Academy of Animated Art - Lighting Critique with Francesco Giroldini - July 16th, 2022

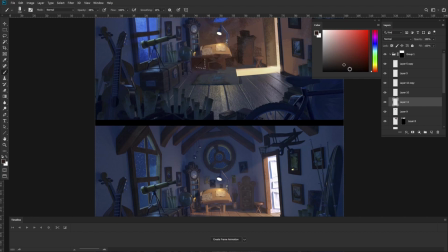[32:46]
this area can go darker all the light is going to be blocked by the table.
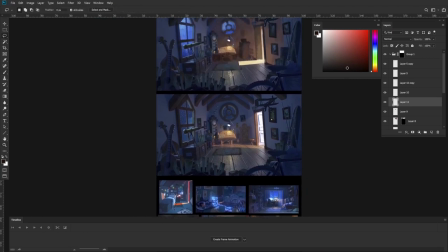[32:52]
Okay, so I think this specular highlight on the floor is creeping a little bit too far,
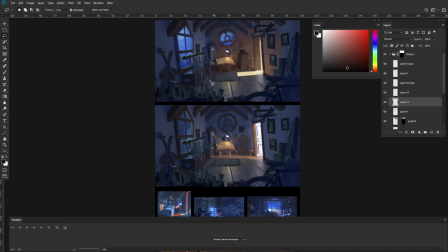[32:59]
so my suggestion is to try and limit the reach of that.
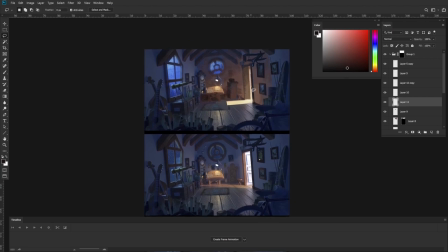[33:07]
But before we get too far into those details, let's address a similar note as here, but for this side. I also feel like this area is getting a little bit dingy in terms of the temperature like it shouldn't be as bright as that side because we are
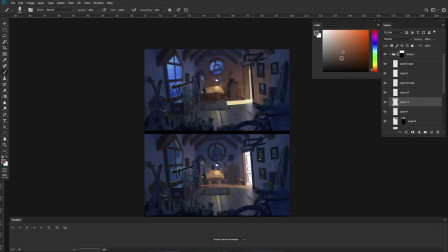[33:24]
further away from the opening but it should still feel a little warm right so it's gonna be darker we know that we want it to be warmer but not as warm so let's go this way and a little bit towards red because red is the closest hue to purple.
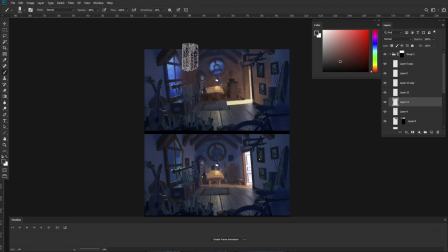[33:42]
Once we enter purple, we are in the cold shadows, right? So now we are in the cold shadows. So if I paint this area with purple, this area will appear to be in the shadows, right?
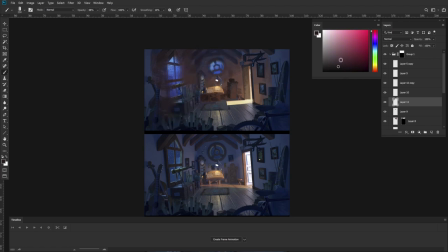[33:58]
But the area over here is still getting warm light. So it's like on the cusp. So it can be a little tricky to find the exact hue that we're going for, but we definitely should avoid the warm light and the cool light from mixing.
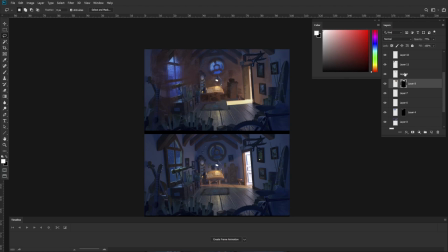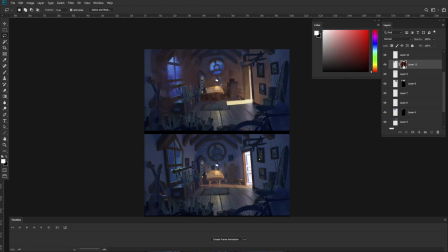All right, so let me throw away this mask.
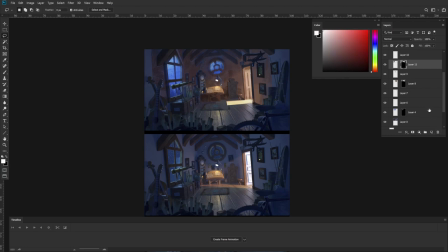I feel like I'm being scanned here. I do not want... I
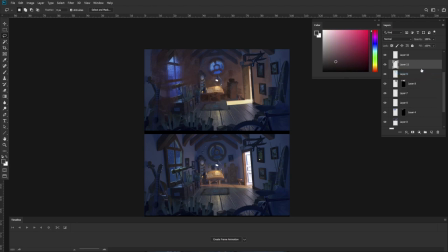[35:15]
don't want this mask, I want to delete the mask. Okay, sorry, for a moment I was going crazy. Okay, all right, so now we made sure that we don't affect the windows here, right?
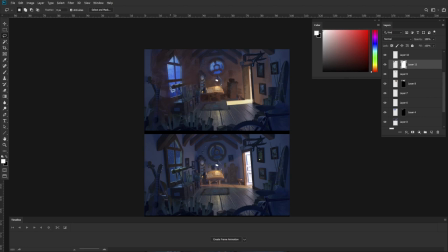[35:31]
And we can go here and remove all of this stuff, and we can play with the... Let's just leave this for now, even though it washes some of the detail, we can just keep it as is.
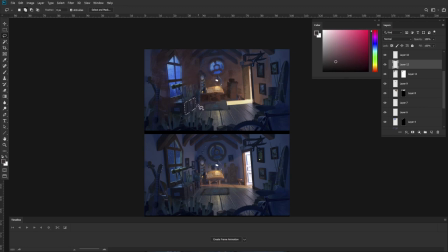[35:48]
So now it would be ideal if we can clarify that those planes that are facing the opening are getting a little warmer, like pull them away from the kind of gray area they are. We should just clarify that they are still getting some warm light.
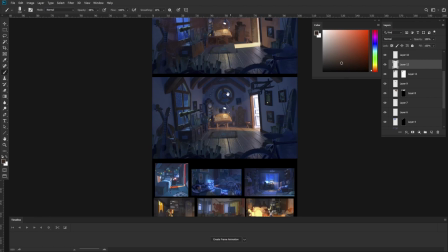[36:07]
It might not be as strong as it was but those planes should be feeling a little warmer and
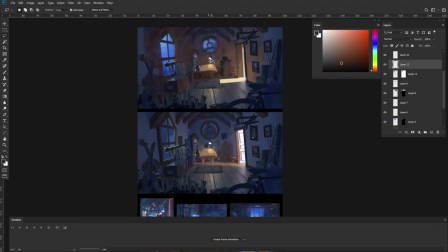[36:16]
also it would be ideal if we could feel like this light is shining here i don't know if we should feel the light shining also on the floor but i do think we should feel that this whole area is a little warmer now like even in the shadows because
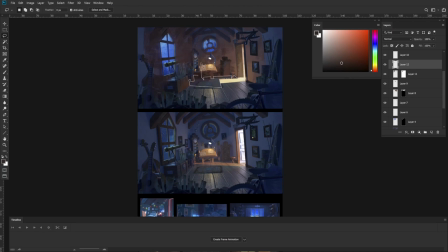[36:36]
it's in such close proximity to the opening i feel like we shouldn't allow it to go this muddy And by muddy, I mean like these weird grays that are kind of blue. We should just clarify, hey, you're warmer, you know?
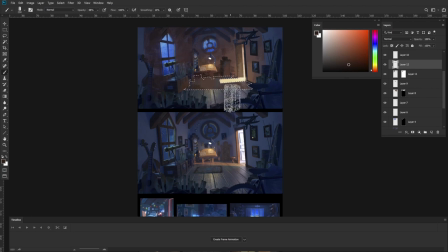[36:55]
And then as it goes dimmer, it goes towards red, it gets darker, and all of that, okay? We can try to bring back some of that detail, but stay within the same kind of palette, right?
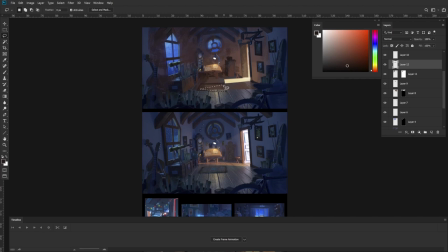[37:17]
And yeah, this specular highlight, I don't think that it helps us. So if we can reduce it on the floor, let's try. Because I don't think it's really helping us, unfortunately.
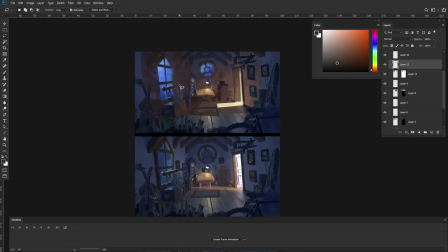[37:31]
All right, so we got the area adjacent to the door figured out.
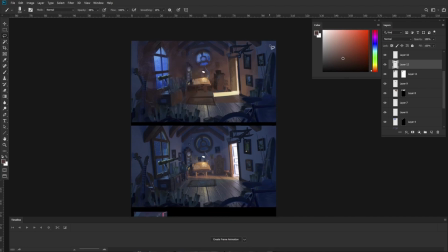[37:40]
So now I think we should worry about the cool values that are not directly by the door.
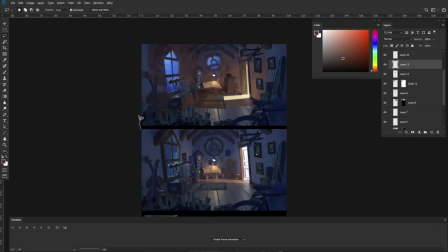[37:49]
So a new layer, I'm just gonna do like a broad selection for anything that is very close to camera.
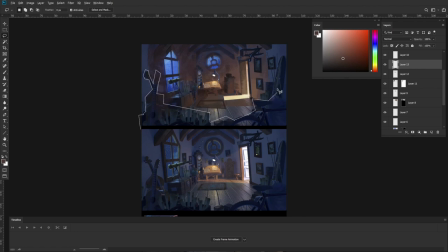[38:02]
Literally, I'm gonna just do a very broad selection. I'm not going to try to be too precise yet. We also do want to respect the integrity of some of those assets, right?
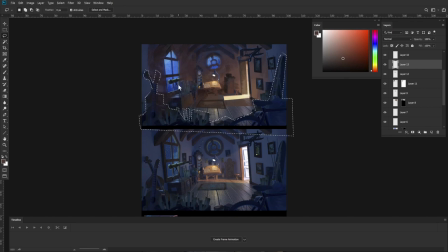[38:17]
We don't want to go completely ballistic on the silhouette. Okay, so we want to make sure that this area feels darker.
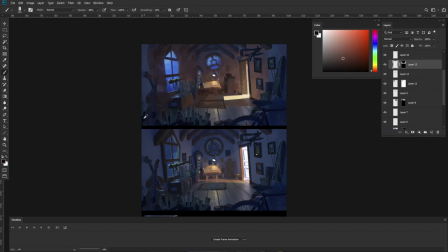[38:33]
So I'm just going to create a new mask and then go as dark as we can without going black and just really go at it, right? So all of this area will need to be dark.
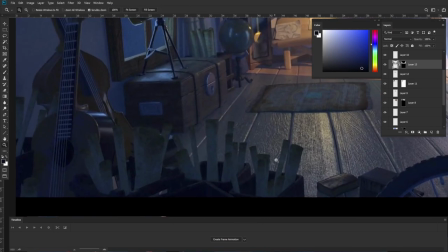[38:47]
So that means all of those areas that we see here that appear lifted, we just want them to go dark.
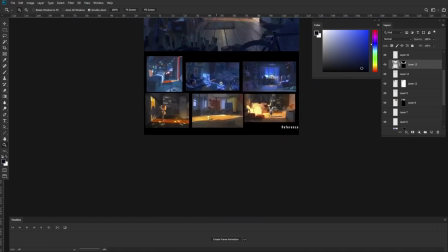[38:53]
They will give us essentially a foreground,
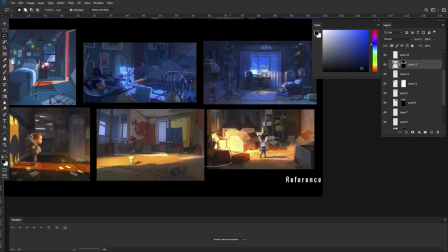[38:57]
kind of like we see here. something in the foreground that is clearly darker, they can help us increase the depth of the image.
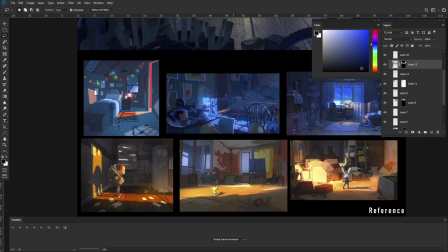[39:05]
Like in this frame, these elements that are darker in the foreground,
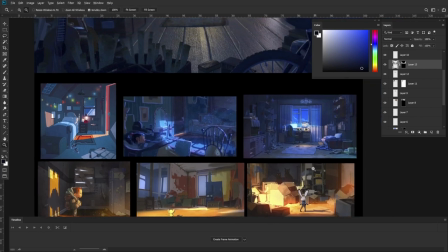[39:09]
they help to produce depth, because then we can use them to read something behind them, right?
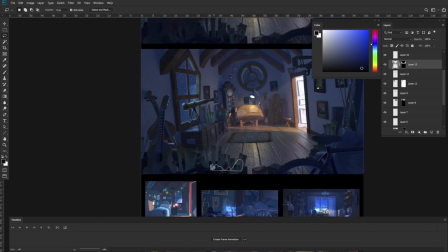[39:18]
Because otherwise, we have a lot of complexity here, a lot of values that are too similar in range. It can be hard to tell which guitar is in front. They're all the same value.
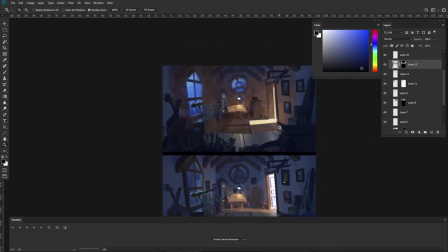[39:27]
So we want to sort of use stepping, where the darker the value, the closer to a camera is. And then for this guitar in the foreground, for example, we can take it even darker.
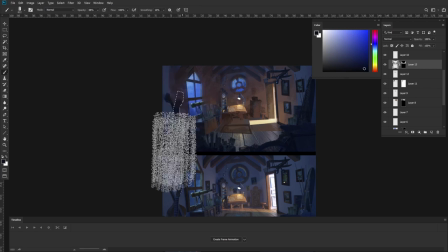[39:42]
So that's why we don't want to go too dark right away. We want to keep some of the contrast to differentiate elements that are actually
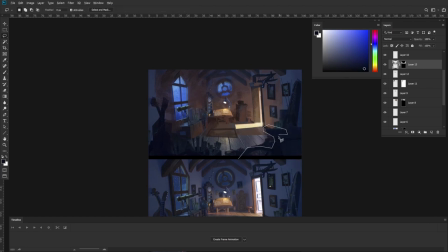[39:51]
even closer to camera. but overall anything that is leaning towards camera needs to be darker right so now we have a foreground and within that foreground we have essentially two layers of blocking so now this floor sorry this wall
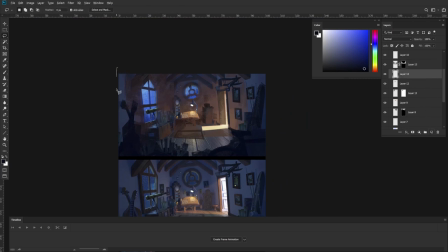[40:09]
is feeling too bright right so we want to go in and introduce some gradients and compared to before where we had some cools and warm values mixing we want to make sure that all the values
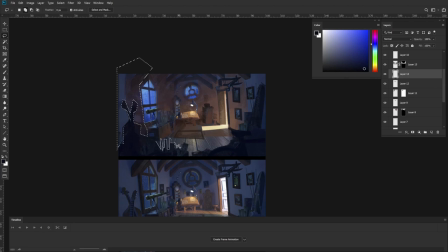[40:29]
in the shadows feel clearly cool as far as how we go about keeping the colors from mixing it's up to you you can do it with like region grads or rods or whatever it is called in the lighting package that
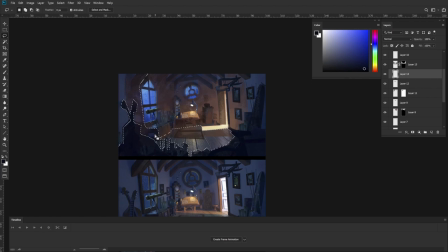[40:49]
you're using but we just want to make sure that we avoid any mixing of hues because when you mix a warm light and a cool light